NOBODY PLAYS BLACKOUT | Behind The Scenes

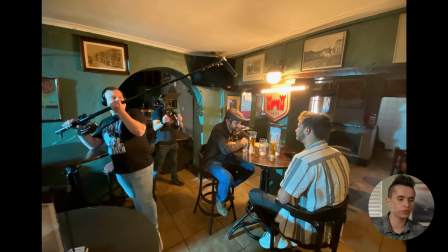On our final day of shooting, we started off by going to the Perseverance Tavern to shoot the first scene, as well as the scene in which Danny attempts to buy crystal meth. So we started off with their dialogue scene. You can see we've got a tube light sitting up here that's illuminating them.
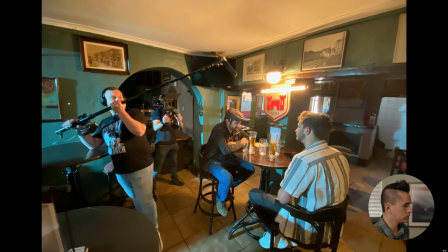Maybe I should have turned it down a little bit, so it's a little bright. And then we also had a light down the hallway over here, or maybe it was outside, I'm not sure, that had a blue gel on it. So you can see I just shot right off the shoulder here.
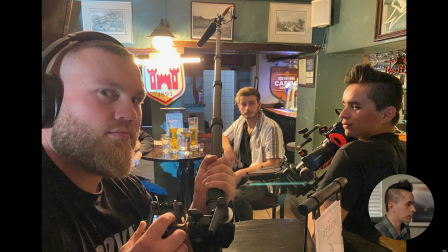We did bring in an extra at the last second to play the girl who is over here who ordered the drink. And we got Will, our lighting guy, again to be the bartender during this sequence.
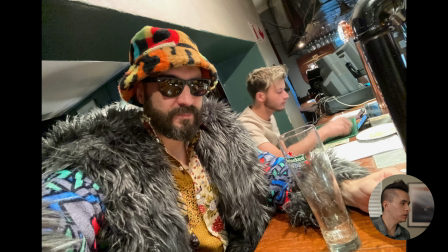For the segment in which Danny tries to buy the drugs, we lit this by hiding 2 horizontal tube lights just above the talent.
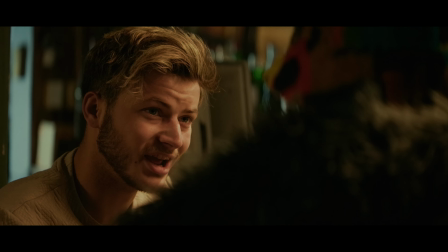I chose my camera angle so that to be generally behind the 2 characters looking over each other's backs so that we could shoot from the shadow side.
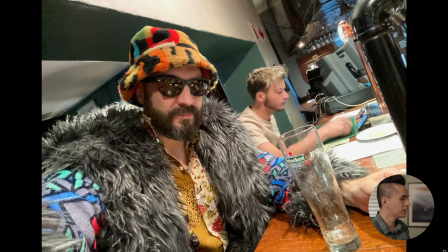And once again, we had Will play the drug dealer. So that's yet another role that he had in this short film.
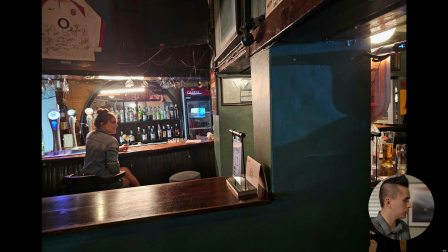Here you can see the setup with our one extra in which we had a tube light sitting up here that would help bring her out and increase the contrast ratios a little bit. Finally, that evening, we went ahead and shot the robbery segment.
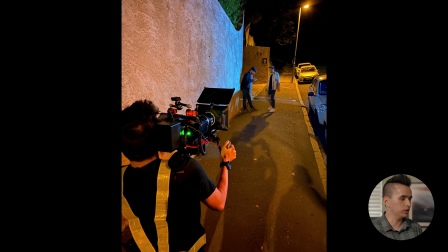So the majority of this was dialogue as Nico and Dylan are walking down the street towards the camera.
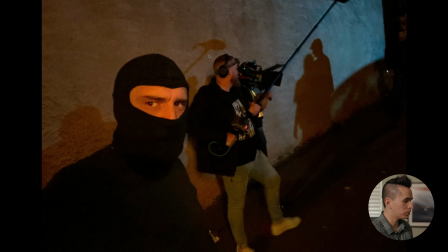And once again, we had Will play the robber. This guy had like 4 roles in this short film, so you'll see him several times in the credits.
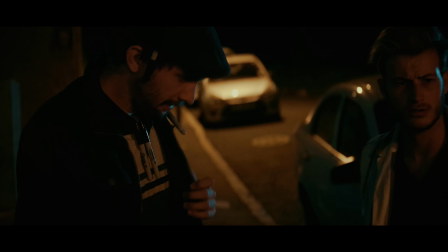And despite this being South Africa, we did indeed use an airsoft gun for extra safety here, so we're not going to be pulling any Alec Baldwins. Somewhere in the middle of all of this, we did find time to shoot the final scene of the short film where the 2 of them are arguing with each other in the car. That one we just shot under the available lighting.
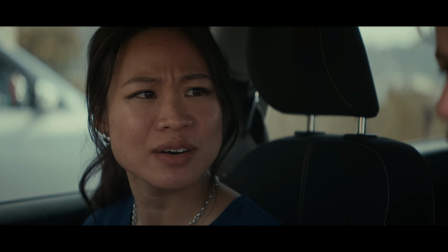And it was the usual strategy of roll down one of the windows and shoot through that window, and then like go to the other side, swap the windows, and shoot back. So it was very few setups for that one. The only challenging part was getting the close-ups of the bingo boards. So for that one, we would like cheat the positions of the seats and then shoot over the shoulder, however we could make it fit. So a little bit of cheating here and there, but that's only made the shorts better. So that's enough of production, so we'll go into post-production next. After production had wrapped, we got into editing. It did take us a while to get started with the edit, but frankly, editing is my least favorite part of making videos in general. So this was nothing new to me. So what I decided to do for this short film is I decided to just outsource the editing to someone else. So what I did was our lighting guy, Will, he mostly works with this editor named Bradley. So I just recruited him to do the rough cut, which in my view is like the most boring part of the edit, but it's also very influential in terms of the final result. So what I ended up doing was I gave him the screenplay and I told him like, hey, just cut it kind of like according to this. And he stuck to it pretty well, which is more or less what I would have done. He made some good creative choices,
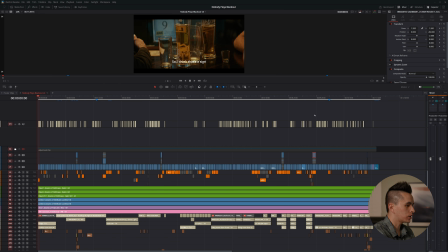like starting off with this shot here in order to kind of establish our location in the bar. But eventually he gave me the edit back, and I went ahead and made a couple small modifications that even deviated from the script, which I wasn't really planning on, but we had to do it in order to make the movie hit as well as possible. So in my case, there were two edits that we made relative to the screenplay.
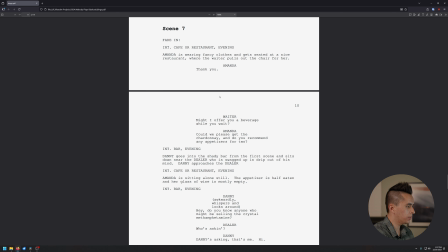So in scene 7, we kind of do like an intercut between Amanda at the restaurant and Danny trying to buy crystal meth. We can see the scope that we had for each. So initially we have Amanda. She goes to the restaurant. She says, "Thank you. Might I offer you a beverage while you wait?" says the waiter. Amanda requests appetizers for 2.
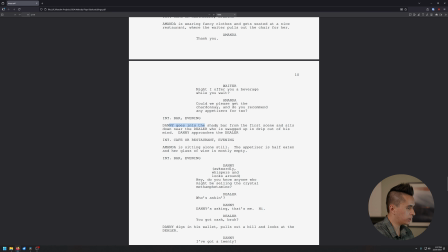So we stuck with that pretty well. Then we have Danny entering the bar. Danny approaches the dealer. We stuck with that pretty well. We've got Amanda sits alone and she's halfway through the food. We stuck with that. Now for the rest of the scene, we have a kind of different approach.
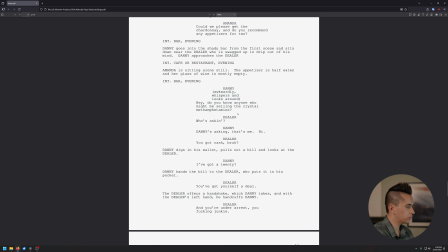So in this case, what I had written is Danny says, "Do you know who might be selling the crystal methamphetamine?" Dealer says, "Who's asking?"
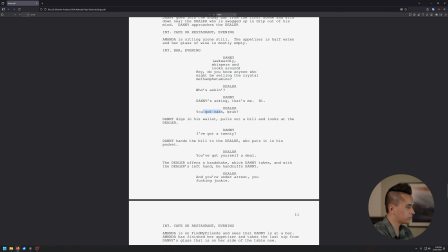Danny says, "That's me." Dealer says, "You got cash." In the original screenplay, you see that he pulls out the $20 bill, he hands it to the dealer, then he gets arrested. And then we cut back to Amanda, who is seeing that Danny is at the sketchy bar, and she is disgusted, right?
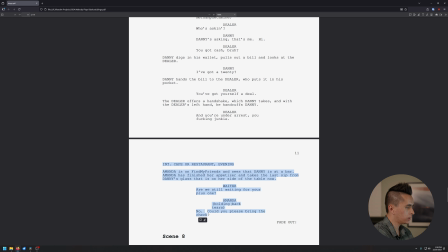So what we ended up doing is we took this section here, and we ended up sticking that just before the "I've got a 20."
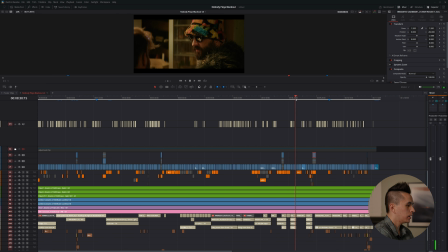So dealer says, "You've got cash," and then we go over here. You can see it says, "You've got cash," and then she checks her phone. She's disgusted, and then we go back to Danny getting arrested.
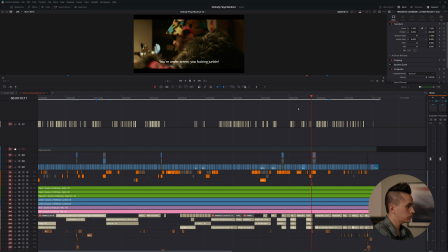So he says, "I've got a 20. You've got a deal." Then he gets arrested, just like that, and then we end up in prison. So I think this flow works a lot better because like it gives us a scene transition.
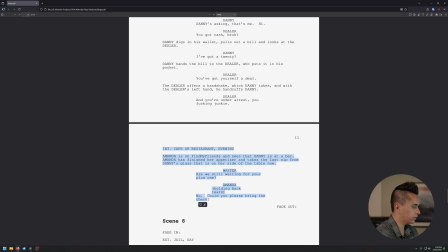Initially, we tried swapping this around so that this section ends up after "You've got yourself a deal." So we had a few different variations of it, but ultimately I think this one kind of flowed the best.
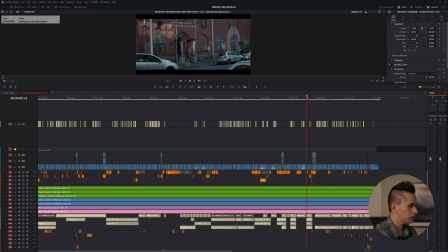And, that's a kind of decision that I think editors should be making. The other way that we deviated from the screenplay was the very ending.
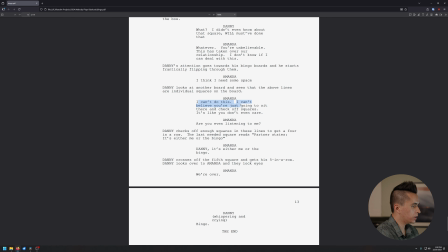So originally, we've got Amanda and she's doing the breakup. She says, "I can't do this. I can't believe you're just going to sit there and check off boxes. It's like you don't even care." She says, "Are you even listening to me?" He finally gets he gets a 4 in a row. Last square says, "Partner states it's me or the bingo."
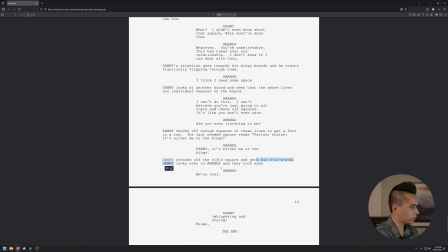She says that. He crosses off the 5th square. Then he looks to her. She says, "We're over." And then he says, "Bingo," in response. This is competent on its own, I think.
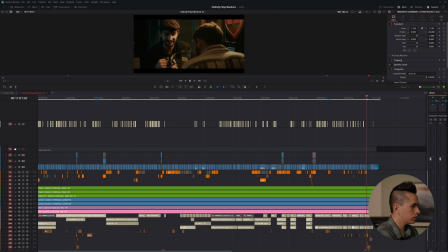But what we ended up doing in the short film is I wanted to do a good callback to everything else that's happened in the short.
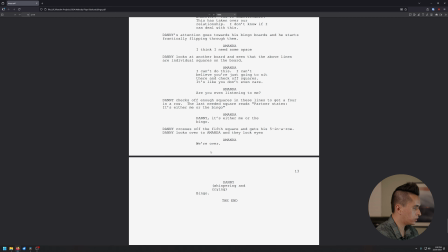So what we did is we got rid of her last line here, "We're over."
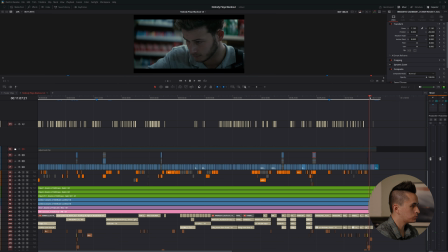And then we do a little flashback to all the important scenes and the little traumatic events that have happened. It felt much cleaner, and I think having the callback to the previous parts of the short to bookend it a little bit, I think that is always a winning move in terms of having like a good emotional hook. So those are the two major parts that I would discuss in the editing process. Let's move on to VFX. Next up, let's cover VFX for my short film. So there are a small handful of VFX shots in this short, and I think we'll start with the most obvious one.
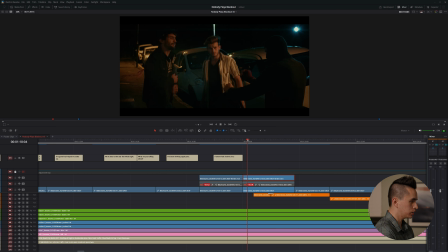So the most obvious one here is going to be the gunshot that is right at the beginning. So you can see here what the main composite looks like, and I'll show you what the backplate looks like. So one of the challenges with the backplate on this specific shot is that there's a delay between the gunshot and then Nico falling to the ground.
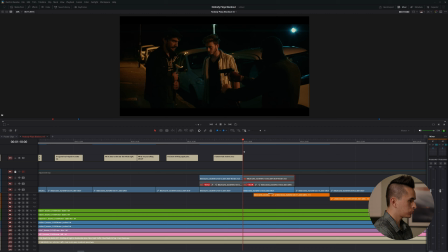So that was something that we're going to have to fix. Also, this recoil of the gun, I think, is, that's like, 6 frames long or so, and that's honestly just too slow. So these were all things that I wanted to be able to fix in the final composite.
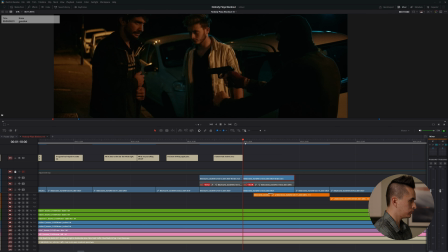So you can see there's a substantially larger movement, and we've tightened it up quite a lot, like that. So let's open up the original clip here and check out how the composite was done.
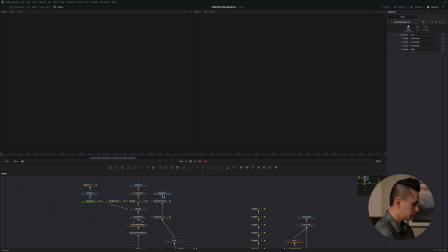So you can see it might be a little bit of a mess here. All right, so you can see that we've got a few different assets here.
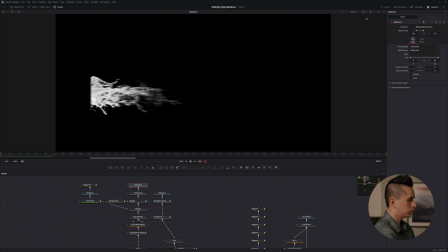We've got like a blood splat. Let's make sure we got it in color mode. So we've got the blood splatter.
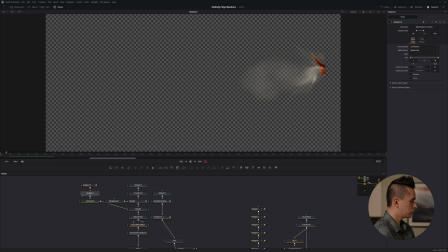We've got like this kind of like smoke thing going on. Let's see how that looks. These 2 bits we're gonna have coming out of Nico's back. Next up, we've got our back plate.
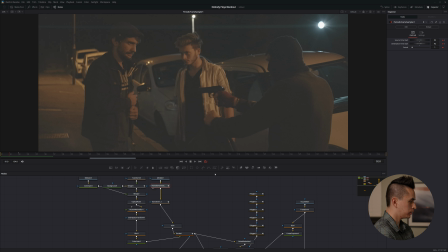The back plate, we've got this little bit of a cheat here. So basically, we've just built the jump cut right into it, so that it can be a bit better timed. I've used my periodic frame sampler in order to do this.